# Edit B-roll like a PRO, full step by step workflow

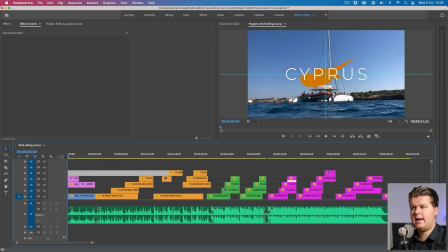1486s
And we're back and I made a beginning.
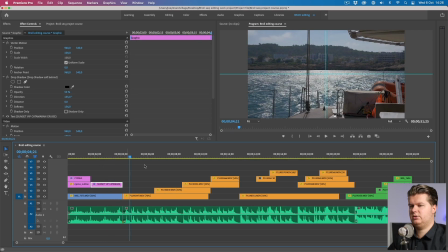1489s
So then we're moving on, and right away I saw something I want to do, and that is a speed ramping on this first clip. Because listen to the shift in the music.
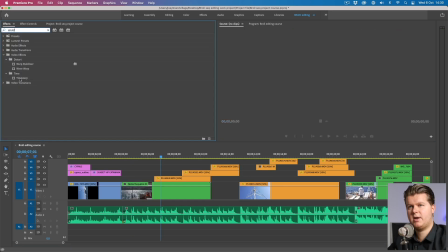1501s
It is also my best friend when shooting handheld is the warp stabilizer,
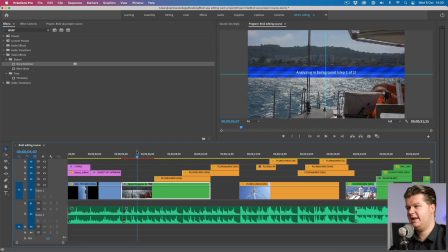1506s
because the footage was a little bit shaky. So if I put some small warp stabilizer of like 10% is enough, I think.
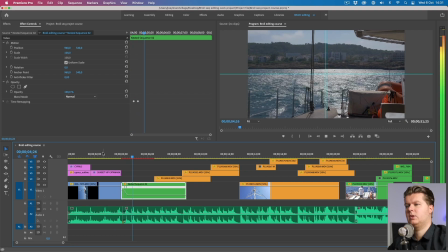1517s
So we get this. Then this is like a very simple, boring shot.
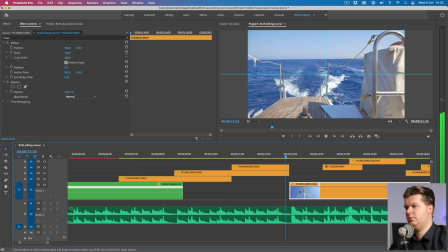1525s
So maybe we can do a really simple zoom in. We can also do the same zoom in on here.
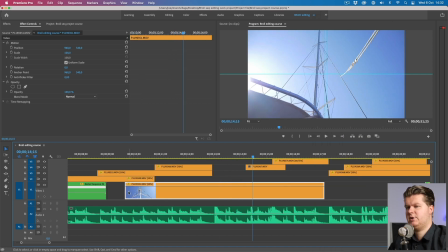1533s
This shot is a little shaky. Oh, that's better. As you can see, I do this kind of fast.
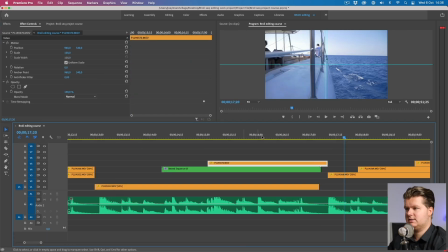1539s
Okay, so that was a little look inside of the kitchen until here.
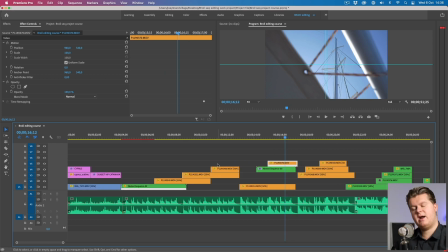1544s
You see that I make very fast decisions,
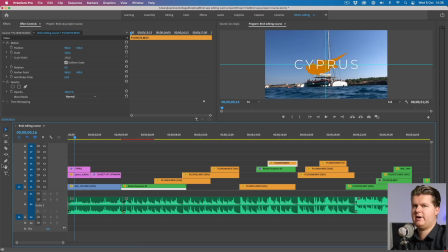1547s
but then I will look at this video another 20 times to see if I can do some more, or if maybe it's too much and I will put something down. So I will do that over and over again. I will scrub back, look at it again, and then think about new effects I can put it on. So I will do some effects on the rest of the video now, and then I will see you again.
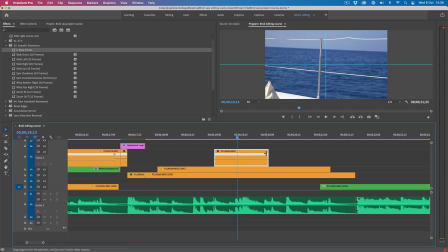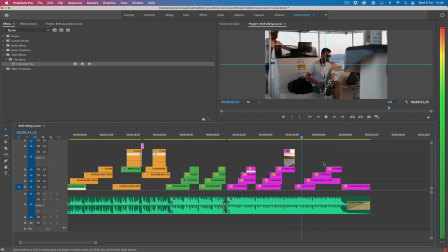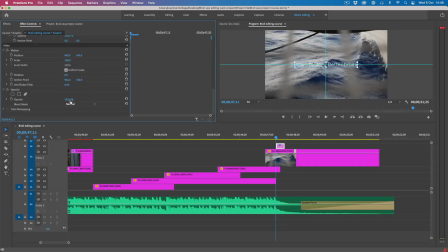And it's me again. I will put down my AirPods. I had those in for a better understanding of the music, because also a lot of effects are based on the music.
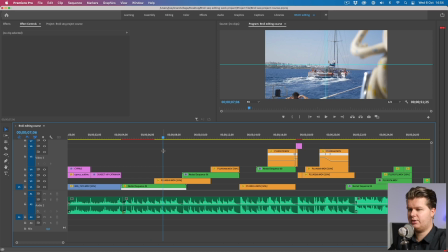1594s
Now I will go through all the other things I did. So we're just going through this.
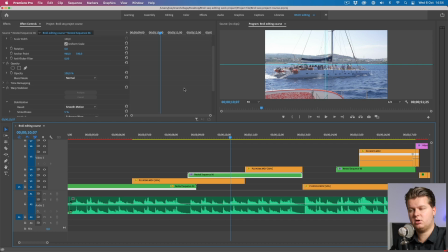1599s
Some things I put a warp stabilizer on. I will mention the shots I did it on. But remember, always warp stabilizer is there to make a shot a little bit better, not to fix a shot. If a shot is not usable without warp stabilizer, you should definitely never use warp stabilizer to fix things, because then you definitely will see that there's warp stabilizer on that shot.
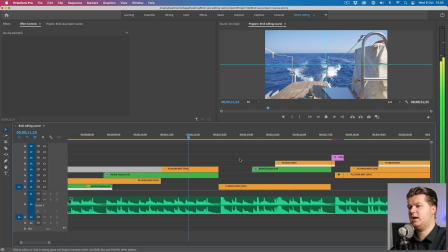1623s
Okay, the next one, I did a zoom in, as you saw, and also this one, it's kind of a clean shot with a little bit of zoom in, because then it's a more natural transition between this one and this one.
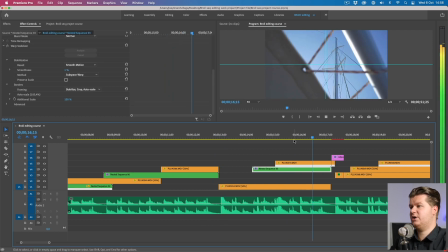1635s
So then this one and the transition,
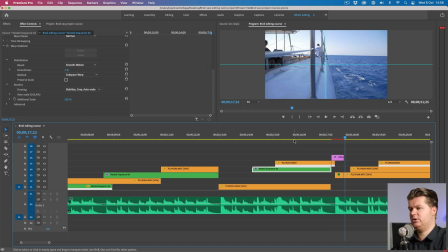1638s
and that's why you saw this shot behind each other with that pen before,
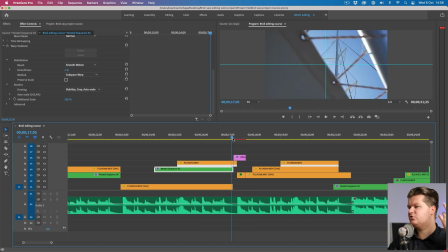1645s
because in my head this transition was already applied. It's a half of a slide down, because I already bent the camera down in the first shot. Also, transitions is something you should be careful with, because if you put too many transitions in your video, it will look very cheap.
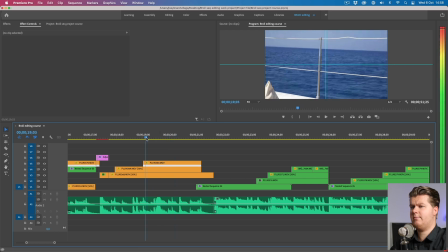1662s
So then the next thing I did was I put it a little bit speed ramp on here, and that is also because of the music.
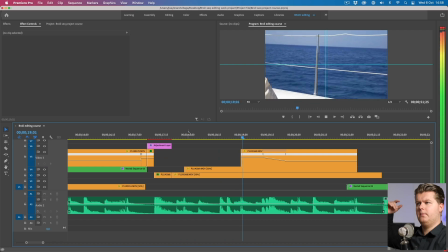1670s
It's like bam.
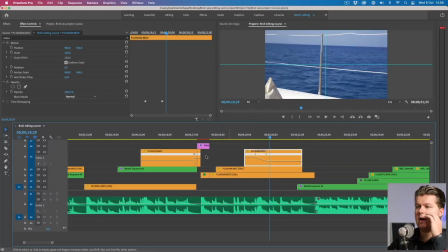1674s
So I really liked that.
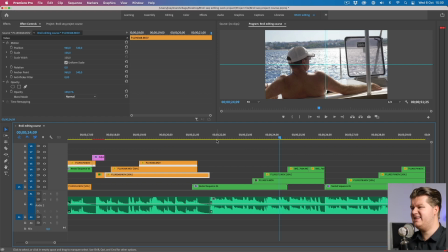1676s
So then over here, these shots were already more fast pacing, so I did not do any crazy effects on that part, I think.
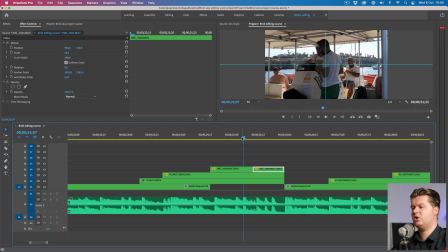1684s
But over here, there's like a really noticeable click in the music, so I wanted to do something with that. So then I reversed the speed on the click in the music.
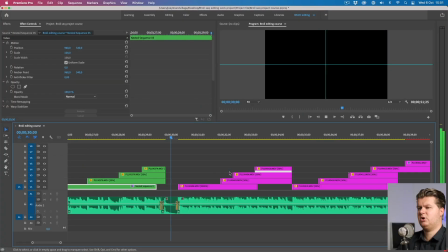1697s
Then this is all normal things. And also in the last part, this speed ramping I already did in a last episode.
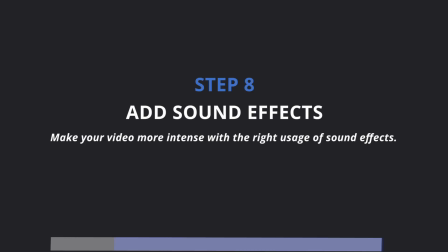1704s
And then the last part is without any crazy effects. So we're almost done step number 8, but still super important step, sound effects. How should you use sound effects, and which sound effects should you use?
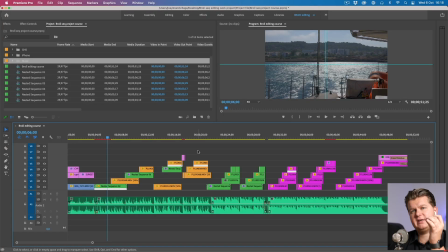1718s
So that's what we're going to discuss. First of all, the sound effects that we need are natural sound effects. Sound effects that you would also hear when you record really clear audio of that moment. So how should you start collecting those sound effects?